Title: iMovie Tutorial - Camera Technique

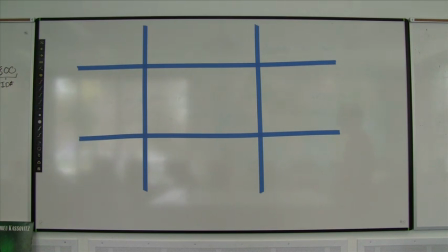261s
The tape marks on the board represent what's known in photography and filmmaking as the rule of thirds,
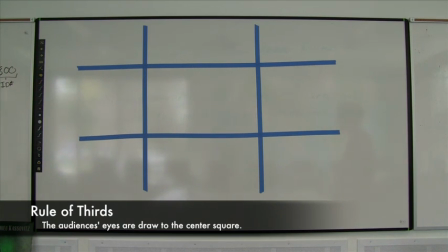268s
which is where when you split a screen into 3 columns and 3 rows, you get this very easy to use focal point. What this means is when you're setting up a shot, this object you want the audience to focus on should be located within the middle section. Not necessarily just centered with the frame. You actually want to give it some space away from the top and bottom, so that, for example, I want you focusing on my face right now, so instead of putting it here at the top, I want it actually in the middle of the frame. Another important thing to take into consideration when setting up a shot is the headroom you give the characters who are on screen. So what this means is,
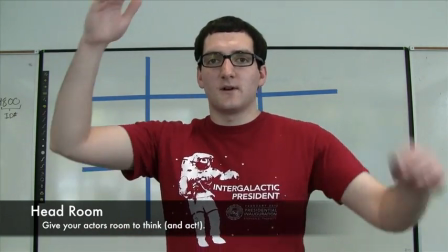320s
again, unless it's your artistic intent, you don't want to cram your people into this tiny box.
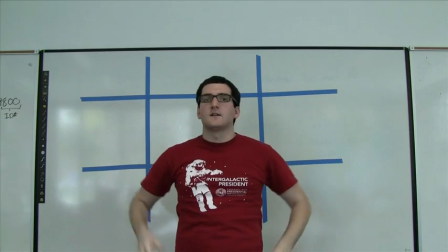327s
What you want to do is give them space to think up here, and so that it's not so cramped in. Some of the consequences of ignoring this is you can make your shot feel really cramped,
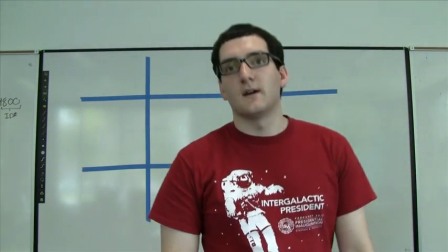340s
or it's really easy for the person to not be in frame. Whereas if you have headroom, even if your actor is moving around,
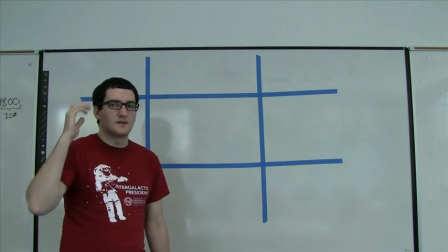348s
but if you're at the proper distance, you're still not losing the person's head while they're talking. Space is really important to consider is when you're having two people on screen talking at once.
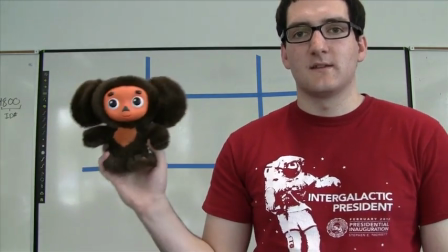360s
So if I was joined on screen by this lovely Cheburashka, and we were trying to have dialogue,
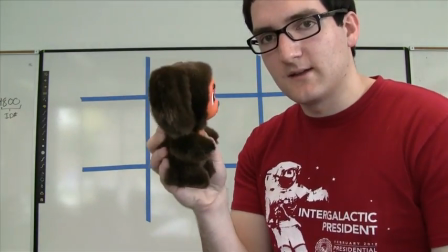366s
we wouldn't want to be cramped together like this, having him sing his song.
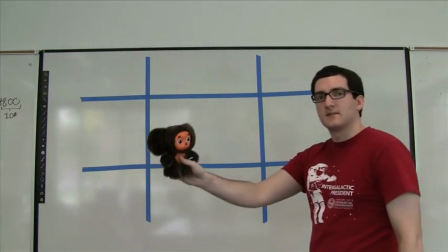374s
What we would want is space between us so that we could actually have some dialogue going on,
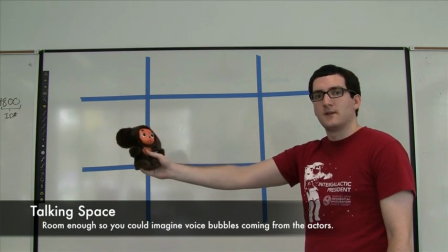380s
and there's room for it to fill up. So that we can imagine word bubbles coming out from his mouth while he's speaking,
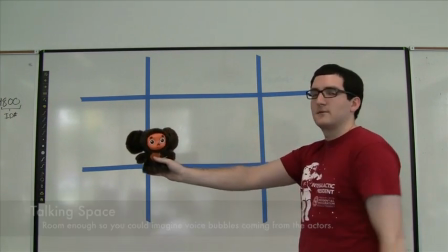387s
and there's enough space for word bubbles to come out of my mouth while I'm speaking. Whenever you have characters moving on screen, you want to be very conscious of where they are in the frame.
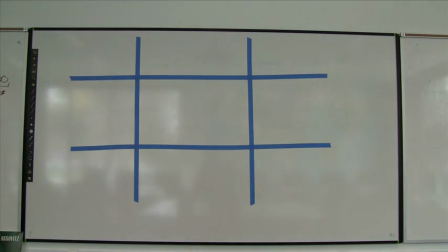398s
You don't want characters who are in the dialogue continuing to pop in and out of the frame, to run by and just as they're speaking. What you want to do is have your cameraman perform tracking shots. And that is, you want them to keep the character who's on focus within the rule of thirds, in addition to keeping the headspace and any talking room they might need. So you want to make sure that your cameraman has the tripod set up so that the dials are loose, so there's a smooth action as you're moving. Unless you have access to some more professional equipment than is usually available here at Willamette, chances are that the microphone built into the camera you're using will only be between decent and good. So the audio that you'll be getting for these projects most often won't be great, and that's okay. You just need to understand the limitations of the equipment you're using. Most new HD cameras, digital cameras, have a front-facing directional microphone, which this means that there is a small microphone in the front that is catching any audio that passes inside, in front of it. So what this means is that while I sound good talking directly into the camera,
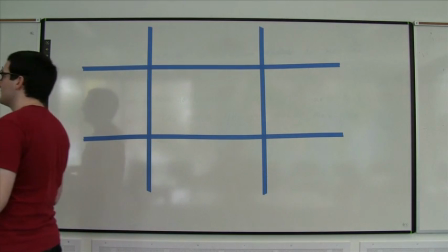483s
something off to the side, or if I start talking away from the camera, the audio quality is going to drop. Which brings me to an important point, which comes from stage acting,
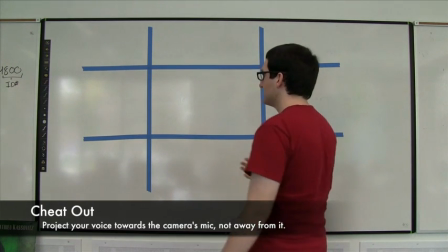494s
is that you don't want to film the back of your characters on screen,
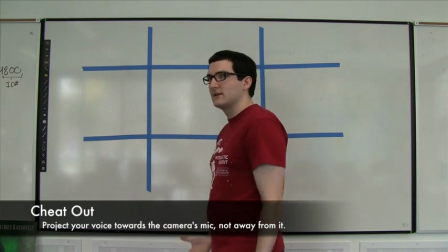501s
and more often than not, you really don't want to film them from the side. You want to have them cheating out towards the camera.